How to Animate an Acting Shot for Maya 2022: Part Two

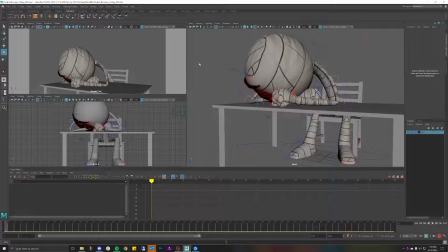[0:01]
Hello everyone! So this is going to be part 2 of how to animate an acting piece. This is going to be a really easy one for me specifically because there's not enough time to teach acting in a span of one semester.
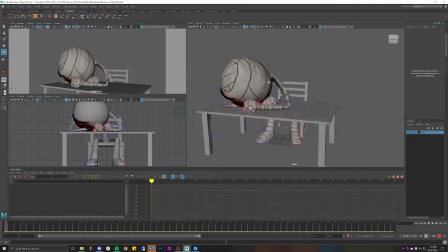[0:17]
So what I'm going to do is teach you as much as I can with a really simple 2-pose animation. And more than anything, I really want to teach you the kind of tips and tricks of executing an acting piece.
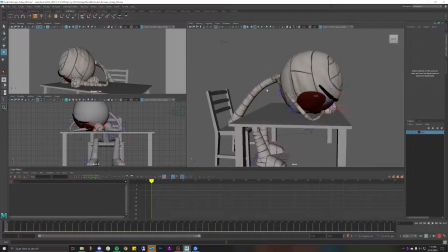[0:34]
Just like I said in the last video, we found out that we're going to have to break the rig.
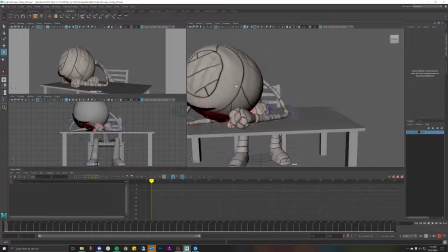[0:39]
We're going to have to break it completely almost so that we can start to hit the pose that we want. So using FK was not an option for this animation because
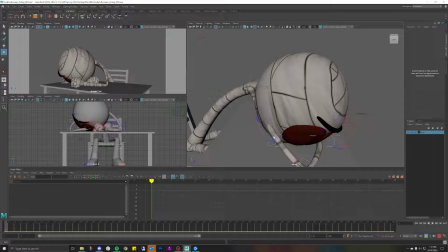[0:52]
it was just not giving us the stretchy results that we needed. Now that I have my character here, what I really want to do is make sure that things make sense. So first and foremost, if I were to look at this now, it looks like it's kind of jetting up.
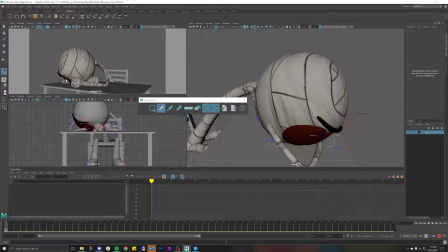[1:08]
Let's get the grease pencil, just kind of see. So if I'm following this up here, again, I'm kind of exaggerating, not in the way that I want to. The realistic way is, it looks like it's coming up like that.
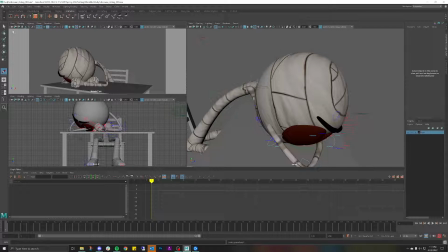[1:21]
So I want to bring it down just a little bit so it looks like the arm is carried over to the shoulder more. So let's go ahead and drag that down just a little bit. Like so. Now it looks like the arm is leading into here more.
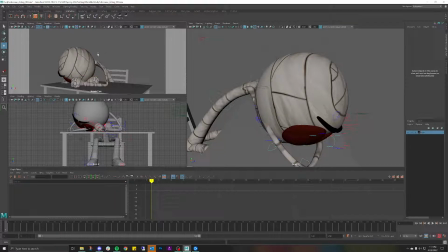[1:38]
Remember, even on the silhouette poses, something that I was showing for the attack animation, you also want to be able to look at your scene like so. And it's kind of confusing as to what's going on right now, but at least the silhouette is broken up a little bit more.
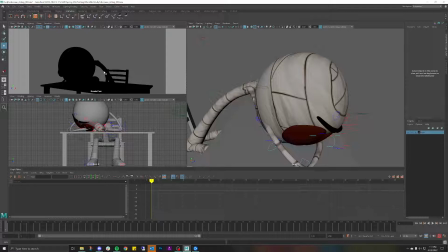[1:57]
So even on here, you can see that this also turns into a different object as well. But I think we can push that just a little bit further. So let's see if I can fix that, even just a little bit.
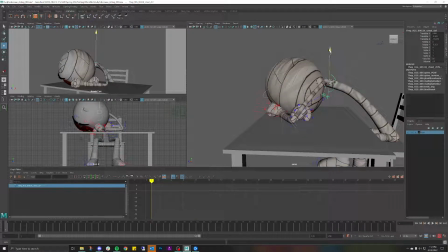[2:15]
So if I bring that in more, like so. What's making it jet out quite a bit is probably,
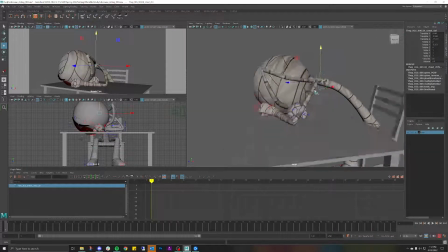[2:31]
that's probably this head right here. That's okay, and the elbow controllers are wonking out a little bit. That's all right. So what I'm going to do now is, now that I've kind of adjusted this a little bit to kind of get more of a silhouette,
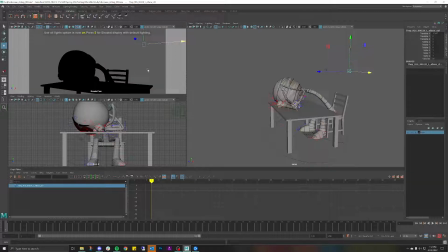[2:51]
and then let's just see what it looks like if I turn it off. Okay, so that looks, is that even better? Let's find out. That actually does feel better. It feels more like the character is like really digging into the table.
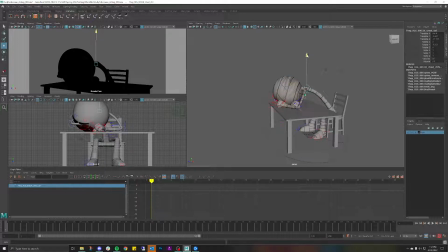[3:08]
So what I'm going to do is go back to my view. That looks better, but I'm going to have to adjust the head ever so slightly. So remember, even though I'm looking at this now with fresh eyes, I still want to make sure that it reads better.
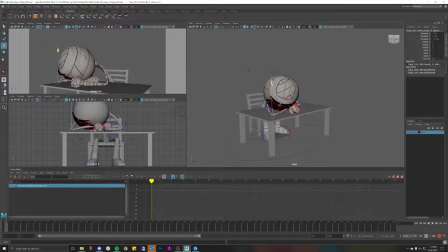[3:28]
So let me jet that down like so. This also needs to come down. And you know what? This actually needs to come back.
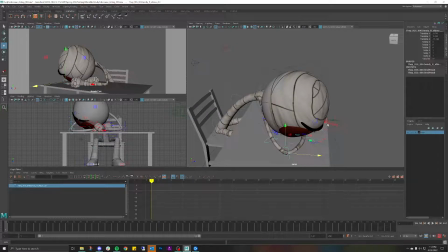[3:44]
So it feels like it's going back in space. Believe it or not, that actually fixed a lot of the problems that I was have with the clipping. So that looks good. This elbow is looking okay, but I really need it to rest down on the table.
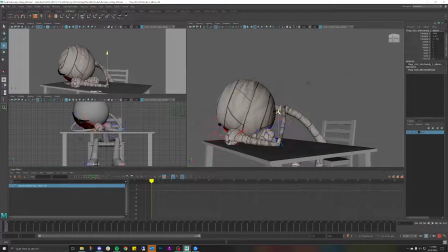[4:02]
So I'm going to jet that down. Like so.